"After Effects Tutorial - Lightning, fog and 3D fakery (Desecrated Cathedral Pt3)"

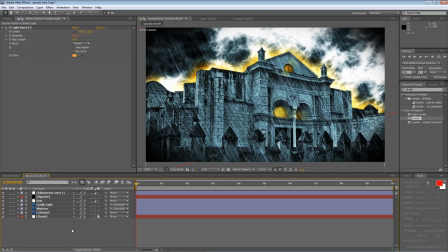[0:00]
Hello, Lawrence Grayson back again for shortformvideo.com with part 3 of my Desecrated Cathedral tutorial.
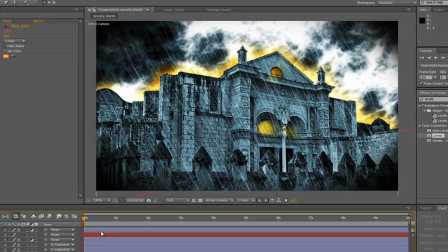[0:06]
Now, if you've been following along so far, you'll have something that looks like this,
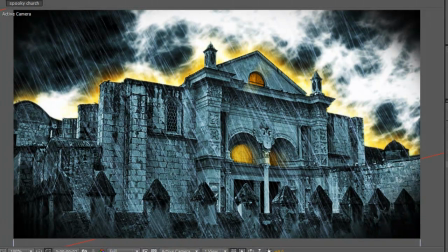[0:09]
which is our color-corrected image with a spooky sky, bit of a hellish glow, and some flickering candle light in the windows,
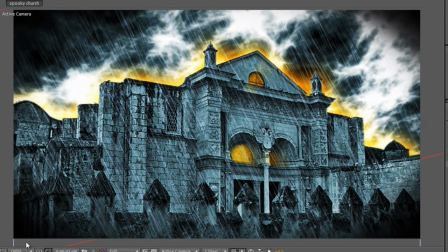[0:16]
not to mention the rain on the front layer.
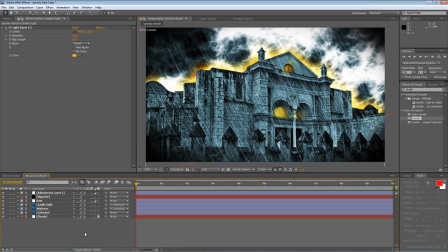[0:17]
Now, a storm's not really a storm unless it's got some lightning in it, so the first thing I'm going to do in this part is show you how to create a nice, easy lightning flash. So let's get started.
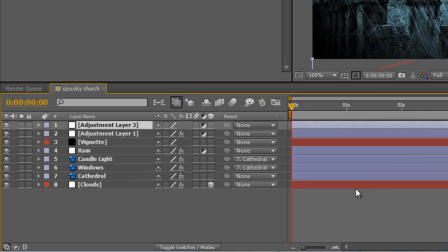[0:28]
Step one, right click and create a new adjustment layer, and we'll call this lightning.
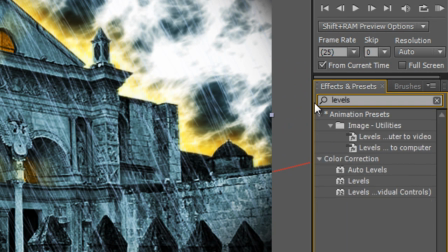[0:39]
In the effects and presets panel, type levels and drag the levels effect onto your lightning layer.
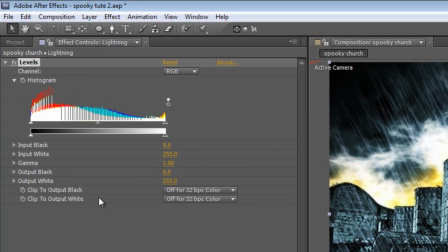[0:47]
At around the 2 second point, create a keyframe on your histogram.
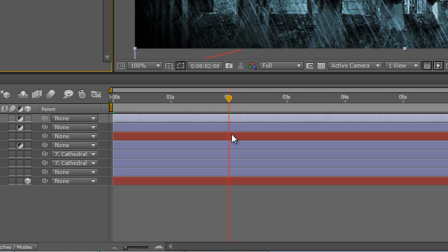[0:54]
Use the page down key to advance about 3 frames,
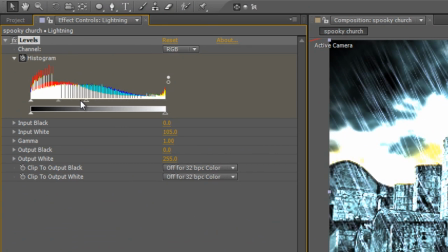[1:00]
and then just drag the top of the slider right down so that it's near the bottom.
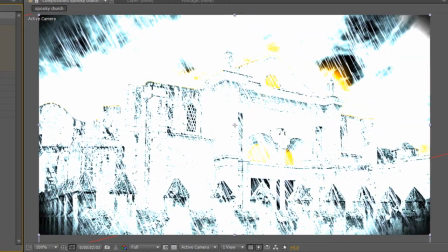[1:06]
And as you can see, that flares up the screen, but keeps some of the detail and shadow layer in, so you can still see it, but it's like a lightning flash.
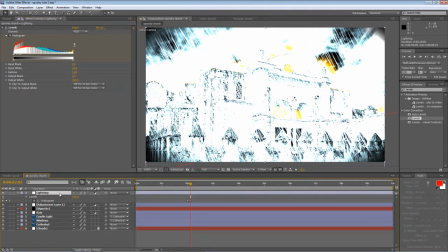[1:15]
Now, if I just select the lightning layer and hit U, it'll reveal the keyframes that we've already created. I'm going to hit Shift and page down to advance 10 frames.
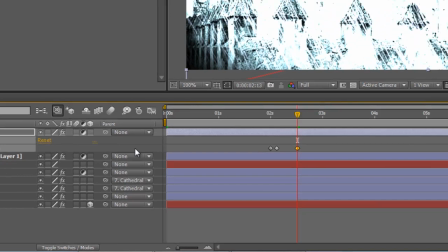[1:28]
And create another keyframe just to hold that lightning flash in place.
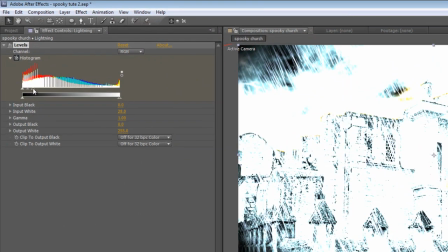[1:38]
Advance by 2 frames and drag the slider on the histogram back to normal.
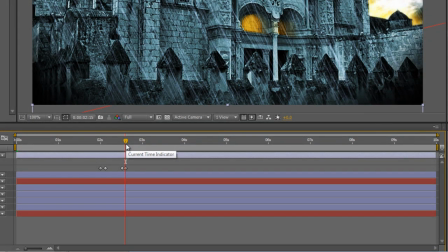[1:47]
So that gives us our lightning flash. But just to make it look a little bit more realistic, we need to duplicate that animation slightly.
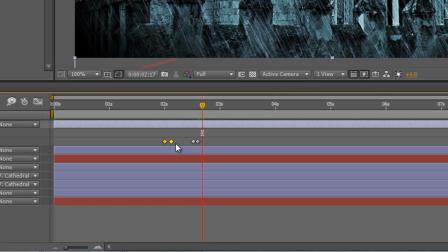[1:55]
So we'll grab the first two keyframes, copy and paste them, and then grab the last two keyframes,
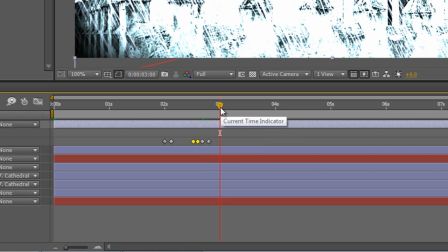[2:04]
copy them, drop the timeline indicator in. You can be as random as you like, because obviously lightning's like that. And what I might just do is create another instance of lightning by grabbing the last 4 keyframes,
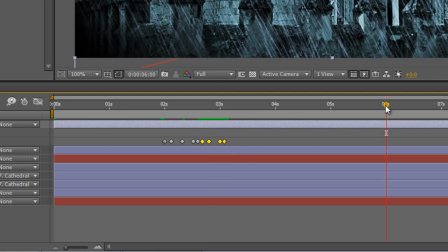[2:19]
copying them, going to the 6 second mark, pasting them in. Might just mix up the arrangement a bit.
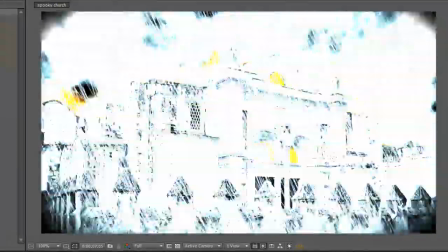[2:33]
Okay, so I could play with that a little bit more just to make it look a little bit more realistic, but time's pressing and I need to move on.
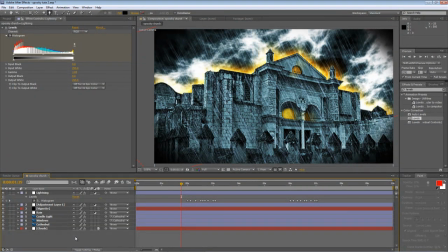[2:40]
Okay, so the next thing I want to do is create a fake 3D effect, just to give it that sense that we're looking at a piece of footage rather than a still photograph. And to do that, I want to duplicate the cathedral layer,
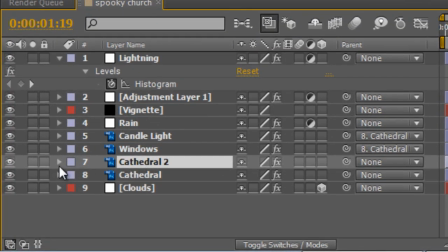[2:53]
so select it and hit Control and D. I'll just solo it so we can see what we're doing a little bit better. We don't need the outer glow, so delete the layer styles.
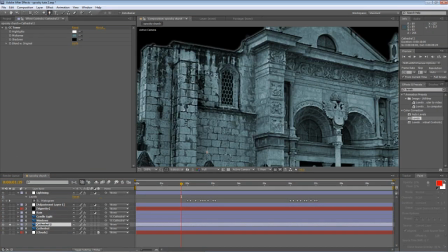[3:06]
Making sure the layer is still selected, take your pen tool,
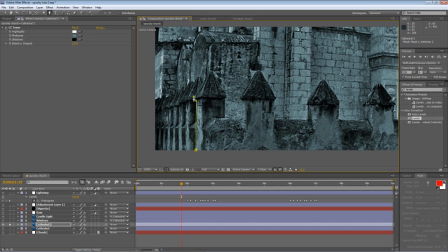[3:12]
and we're just going to draw a mask around the outside of the exterior fortifications. Now, obviously, this is going to take me a few minutes to do, and you don't really want to be hanging around whilst I do it.
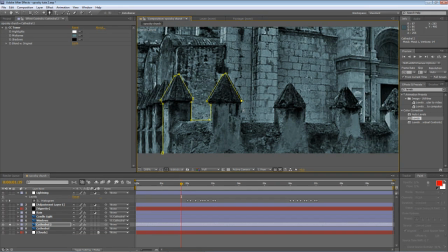[3:25]
So you go and make yourself a cup of tea, and I'll see you back here when it's done.
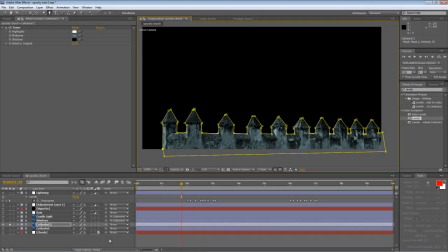[3:37]
Okay, so it's a little bit rough and ready, but that's the general gist of it. I've masked off the exterior wall, and we'll just rename that layer to exterior wall. I'm going to be moving this into the foreground, so we want it to make it look slightly out of focus.
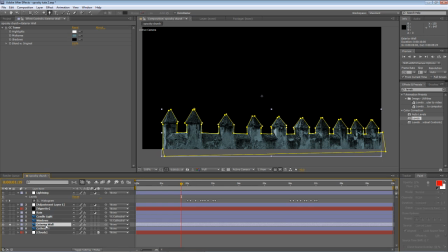[3:52]
Now, we can play around with lens blur to do this, but frankly, that's pretty processor intensive.
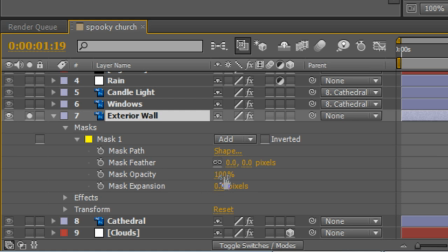[3:57]
All you really need to do is select the mask and just feather it off by about 5 pixels.